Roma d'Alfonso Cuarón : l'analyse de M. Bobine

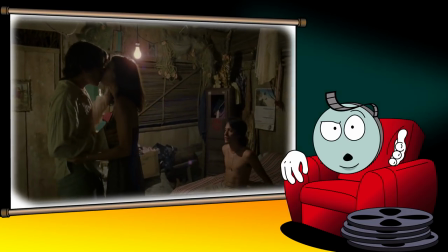4:02 Cette insouciance tend donc à rapprocher Y tu mamá también d'une représentation très masculine de la sexualité,
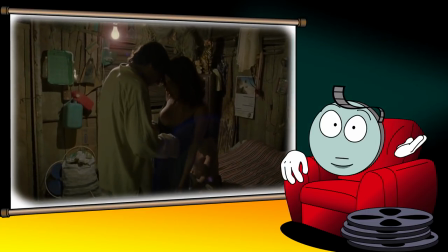4:08 où la recherche du plaisir relègue les conséquences potentielles au second plan.
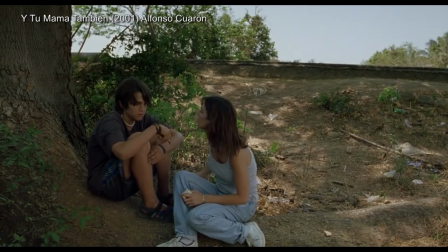4:12 Et si Cuarón pointe clairement l'immaturité des deux adolescents en ce qui concerne le sexe, es lo que queríais desde el principio. ¿Eh? Ese era vuestro juego, ¿verdad?
Son film reste largement bienveillant vis-à-vis de leur libido, pour le moins exubérante.
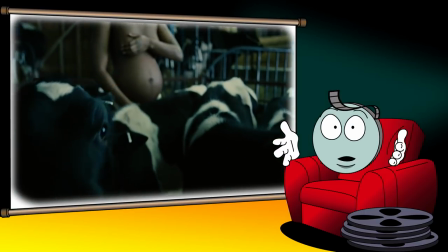4:25 A l'inverse, depuis Les Fils de l'Homme, le cinéma de Cuarón est hanté par la question de la stérilité, de ses causes et de ses solutions potentielles.
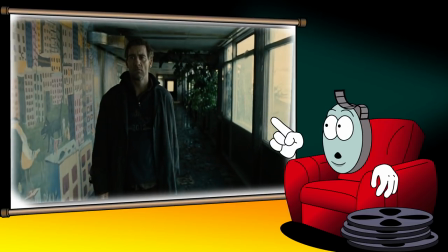4:33 Cette question est évidemment au cœur des Fils de l'Homme, puisque le film dépeint un futur dystopique où les femmes ne peuvent plus avoir d'enfants et où l'humanité sombre progressivement dans la violence et le totalitarisme. Mais elle est également présente dans Gravity.
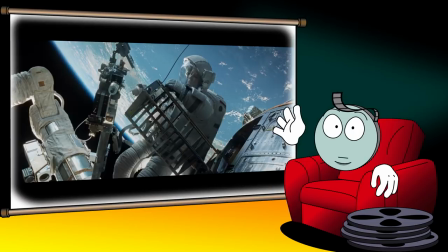4:46 Comme nous l'avions analysé dans notre ciné-club consacré au film, le personnage de Ryan Stone, qui a perdu goût à la vie suite au décès de sa fille,
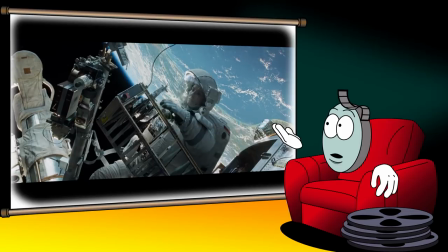4:53 est assimilé à la planète Terre depuis son stade de bout de roche aride dérivant dans l'espace jusqu'à sa renaissance et son aboutissement en tant que berceau
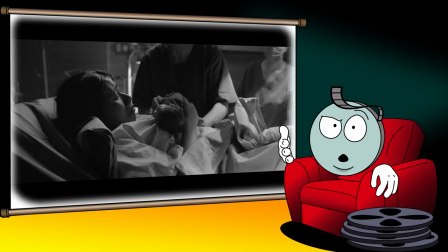5:00 de la vie. Enfin, cette question revient dans Roma, puisque non seulement le bébé de Cléo est une petite fille mort-née,
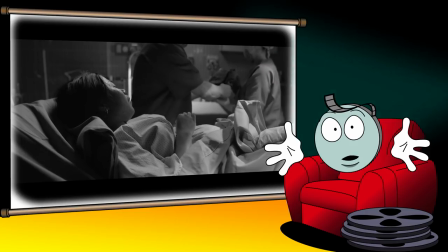5:06 mais en plus de ça, Cléo finira par avouer à ses employeurs et surtout à elle-même qu'elle ne voulait pas de l'enfant.
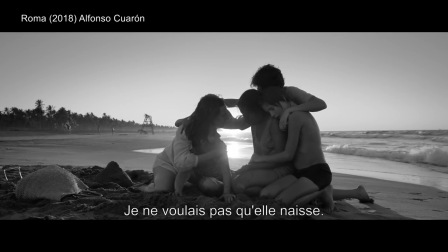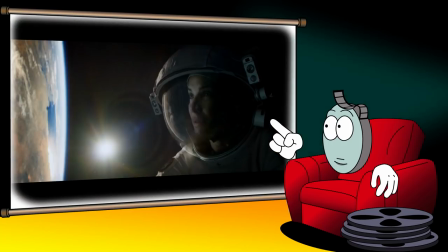5:18 On remarquera donc que les trois protagonistes des Fils de l'Homme, de Gravity et de Roma sont des parents qui portent le deuil d'enfants morts.
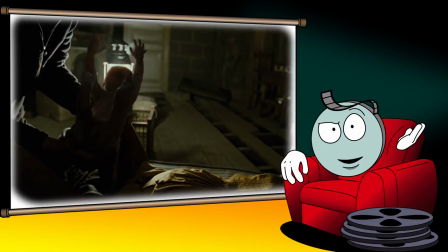5:25 Pour Alfonso Cuarón, la question de la stérilité n'est donc pas seulement une question physiologique. Ce n'est pas seulement l'impossibilité biologique d'avoir des enfants. C'est aussi et surtout une question psychologique, politique et symbolique.
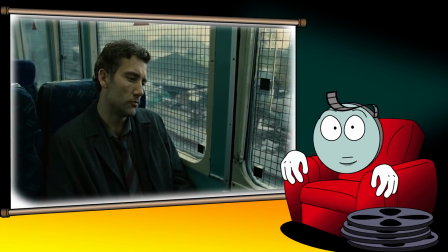5:38 Cuarón semble ainsi hanté par la vision d'une humanité stérile, une humanité incapable de percevoir la beauté du monde,
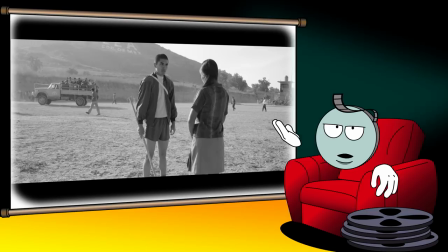5:44 incapable de tendre vers des idéaux qui dépassent la petitesse des intérêts personnels, une humanité uniquement capable de semer la désolation autour d'elle. Bref, une humanité qui, ce faisant, se prive d'un futur.
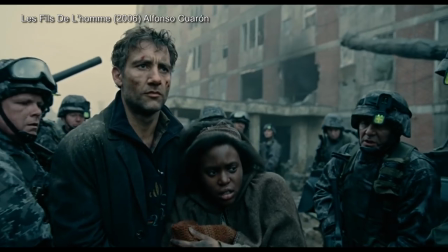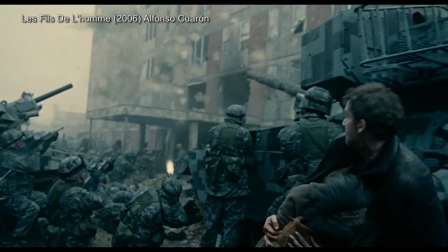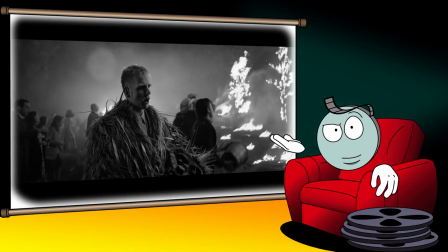6:05 Mais ça ne veut pas dire que Cuarón soit fondamentalement misanthrope. Pour lui, cette tendance à la destruction n'est pas consubstantielle à l'humanité.
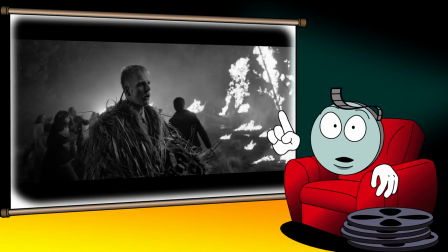6:12 Au contraire, pour Cuarón, elle est le résultat de l'hégémonie d'une forme de masculinité violente, dominatrice et toxique.
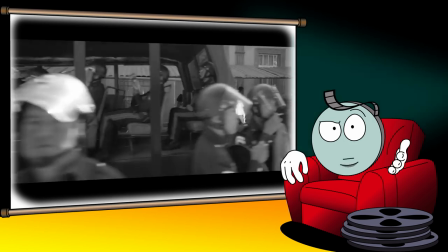6:19 De cette forme de masculinité découlent alors les différents rapports de domination, qu'ils soient liés au genre, à la race ou à la classe sociale. Il est ainsi intéressant de noter qu'en adaptant les Fils de l'Homme, Cuarón avait inversé la cause de la stérilité humaine.
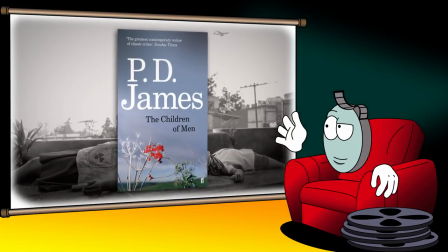6:33 Dans le livre de P.D. James, c'était les hommes qui devenaient stériles. Dans son adaptation, ce sont les femmes qui deviennent incapables de porter des enfants.
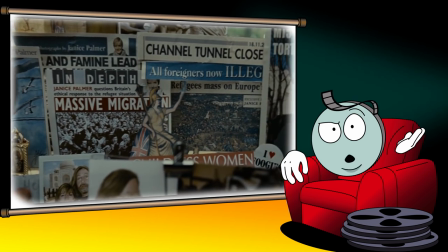6:40 Comme si elles étaient elles-mêmes colonisées jusque dans leur corps par une masculinité hégémonique et devenaient alors trop masculines pour être mères.
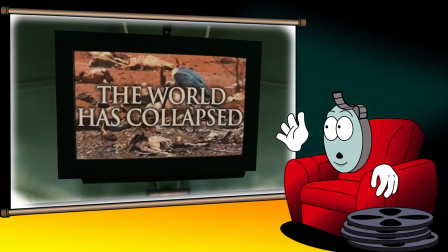6:47 Et de cette domination découlait alors la dérive totalitaire et autodestructrice mise en scène par le film.
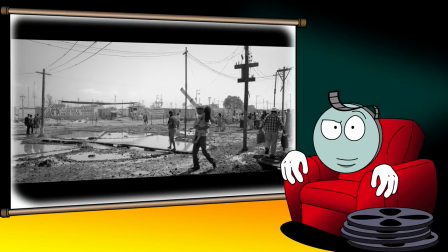6:53 Cette logique ramenant les différentes oppressions sociales à l'hégémonie d'une certaine masculinité est certes plus subtile dans Roma, mais elle est néanmoins bien présente.
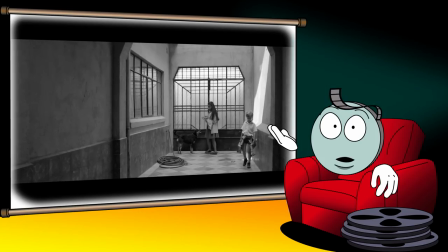7:01 Par son procédé de mise en scène, Cuarón décrit ainsi Cléo comme un personnage aliéné par les rapports de genre, de classe et de race qui pèsent sur elle.
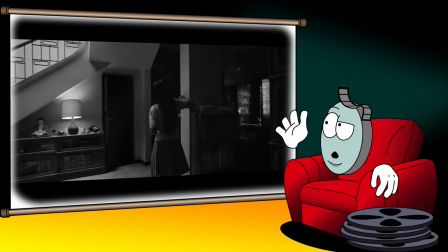7:10 Durant tout le film, les mouvements de caméra se réduisent presque exclusivement à des travelling ou à des panoramiques horizontaux,
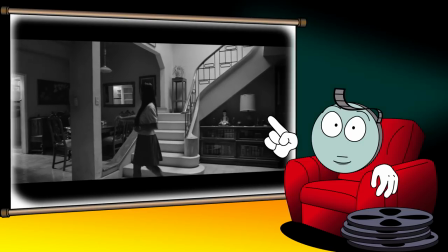7:16 comme si Cléo était clouée au sol, incapable de s'élever de sa condition. Et lorsque la caméra se permet un léger panoramique vertical,
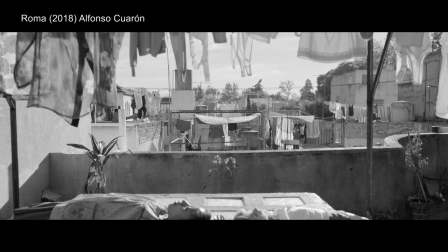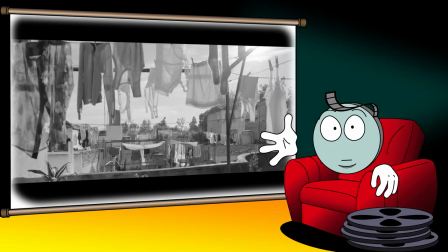7:29 celui-ci s'arrête bien vite, comme bloqué par les fils sur lesquels Cléo est en train d'étendre du linge.
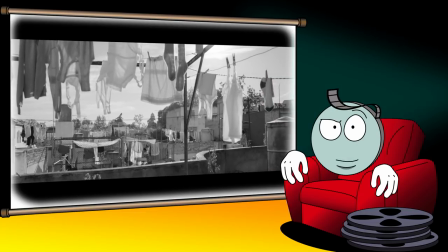7:34 Pour bien mettre l'accent sur cette logique de déplacement soit horizontal soit vertical,
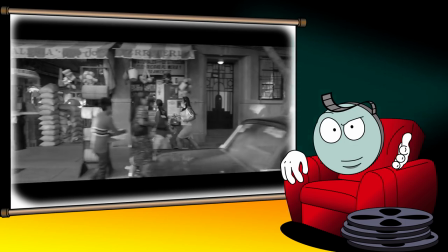7:38 Cuarón s'interdit en outre tout mouvement dans la profondeur, ni zoom, ni dézoom, ni travelling avant ou arrière. En plus de cela, Cuarón ne se prive pas d'expliciter les causes de l'aliénation de Cléo. Elle est une femme, elle est pauvre, elle est issue de la campagne et elle est mixtèque.
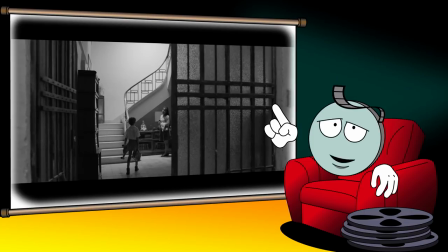7:54 Résultat, un des enfants dont elle s'occupe peut se permettre de lui intimer l'ordre d'arrêter de parler mixtèque au téléphone.
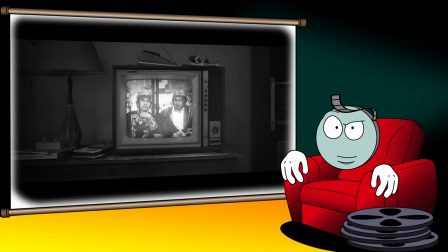8:02 Et lorsqu'elle est autorisée un moment à regarder la télé avec ses employeurs, elle est assise sur un coussin à même le sol, avec la main d'un des enfants sur son épaule.